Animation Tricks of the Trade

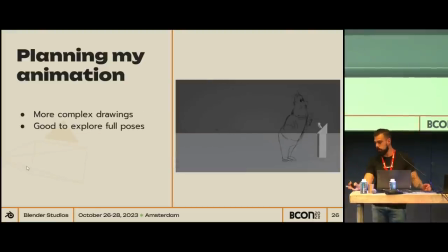477s
you can use the same method but with more complex drawings this I don't know if you can see it's really good it's really thin but these are for preproductions for pets we didn't have the characters so we took I did some poses
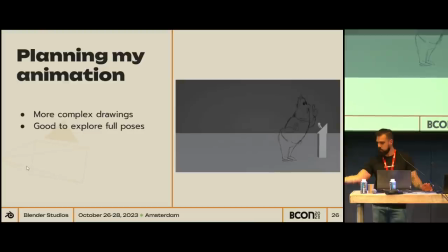492s
having a more complex drawing it helped you to pose a character more because you have more to play with and it's really good to explore different and poses and then make it more cartoony.
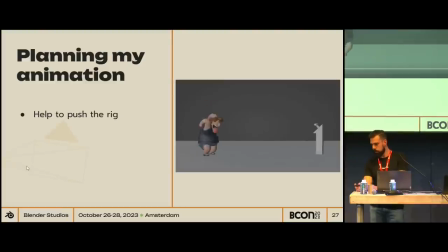510s
And later, that will help you to push the rig, trying to find that poses you draw before. Always trying to pose and to push your rig in 3D is more difficult than doing with 2D.
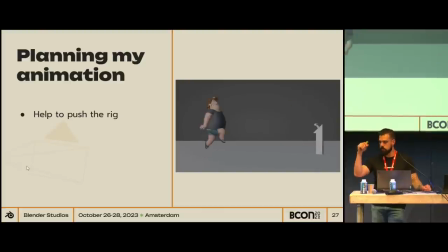523s
It's simpler to do line of action with the stroke that trying to post a full column, for example.
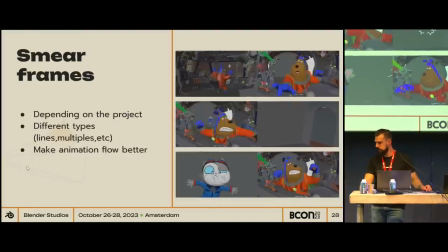537s
So, yeah. Smear frames. The smear frames depends on the project. If you have something hyper-realistic like charge, you don't do it. If you have something funny as wing it, you can go as crazy as you want.
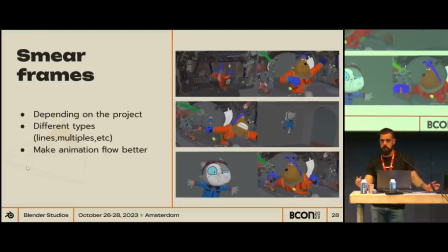555s
You have a different type of smear frames. They can be lines, they can be multiples, they can be blobs, they can be shapes. But the main idea is making your animation flow better between poses, between fast poses.
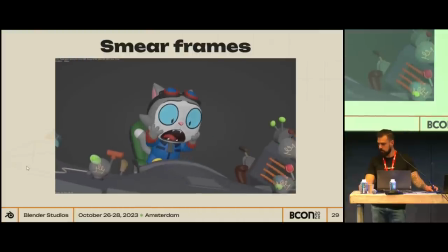575s
This is how they worked. It's the cat panicking and pushing buttons.
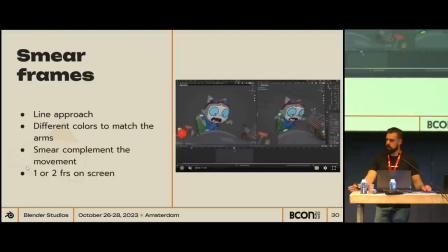587s
And for this case, I use a line approach. So they were like scribbles trying to imitate the arms. I put the different colors. In this case, it was like the blue and the red and the gray, trying to match the different colors of the arm itself, of the geometry.
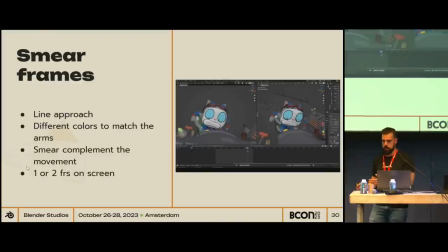608s
I tried to use the smears to complement the movement. That means that they initiate, they have to follow the post before and post after. otherwise it's gonna be like really weird arts and
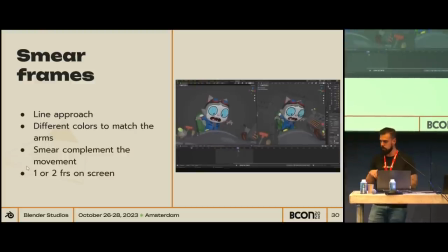623s
you're not going to be able to register the movement and most of the times this should be one frame in the screen it's something that you need to feel so not something that you need to see in some cases you can add two frames but most of the time it's just one frame yes
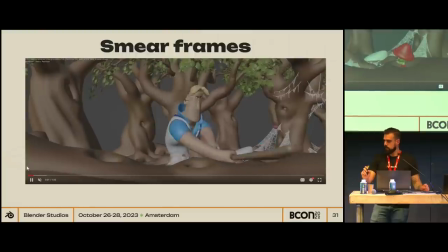643s
in this case I have a shot from a sprite flight they it's a day in the butt has some smear frames probably you don't see anything but I'm gonna
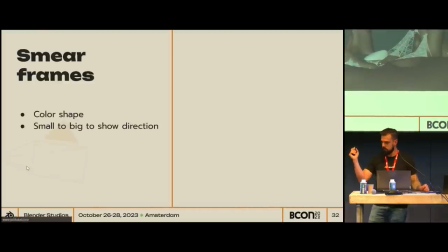653s
slow down for you slow down for you yeah in this
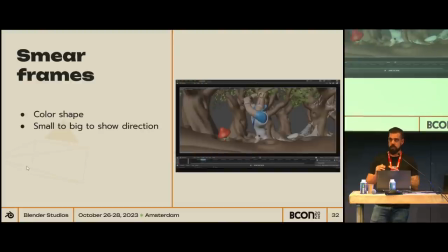659s
case the the approach it was more like a color shape I tried to show the direction by making the shapes farther away from the movement smaller and then the back that's they were going closer to the bud they are growing in size
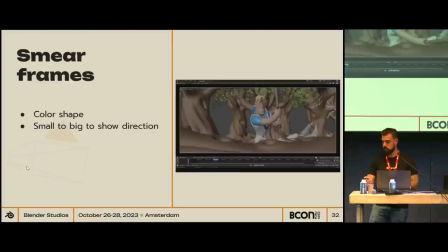674s
i don't know if you can see anything otherwise so you can see it on youtube
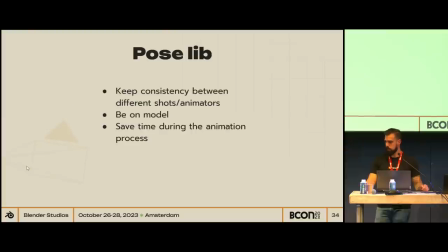684s
tips number two is the post library post library is really important for us to try to keep the consistency between the different shots and the different animators we
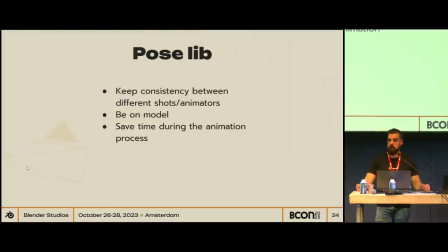697s
Each animator has his own style to animate. You need to unify it because the character, it needs to be the same character. So post library, it helped us with that. Also, it helped us to be a model.
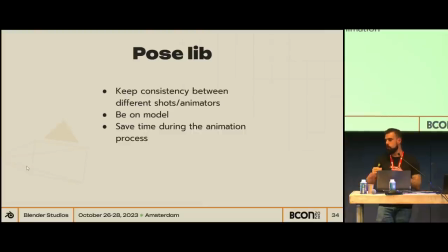713s
Yeah, it's difficult to work with different animators and keep Ellie being Ellie all the time or the dog being the dog all the time.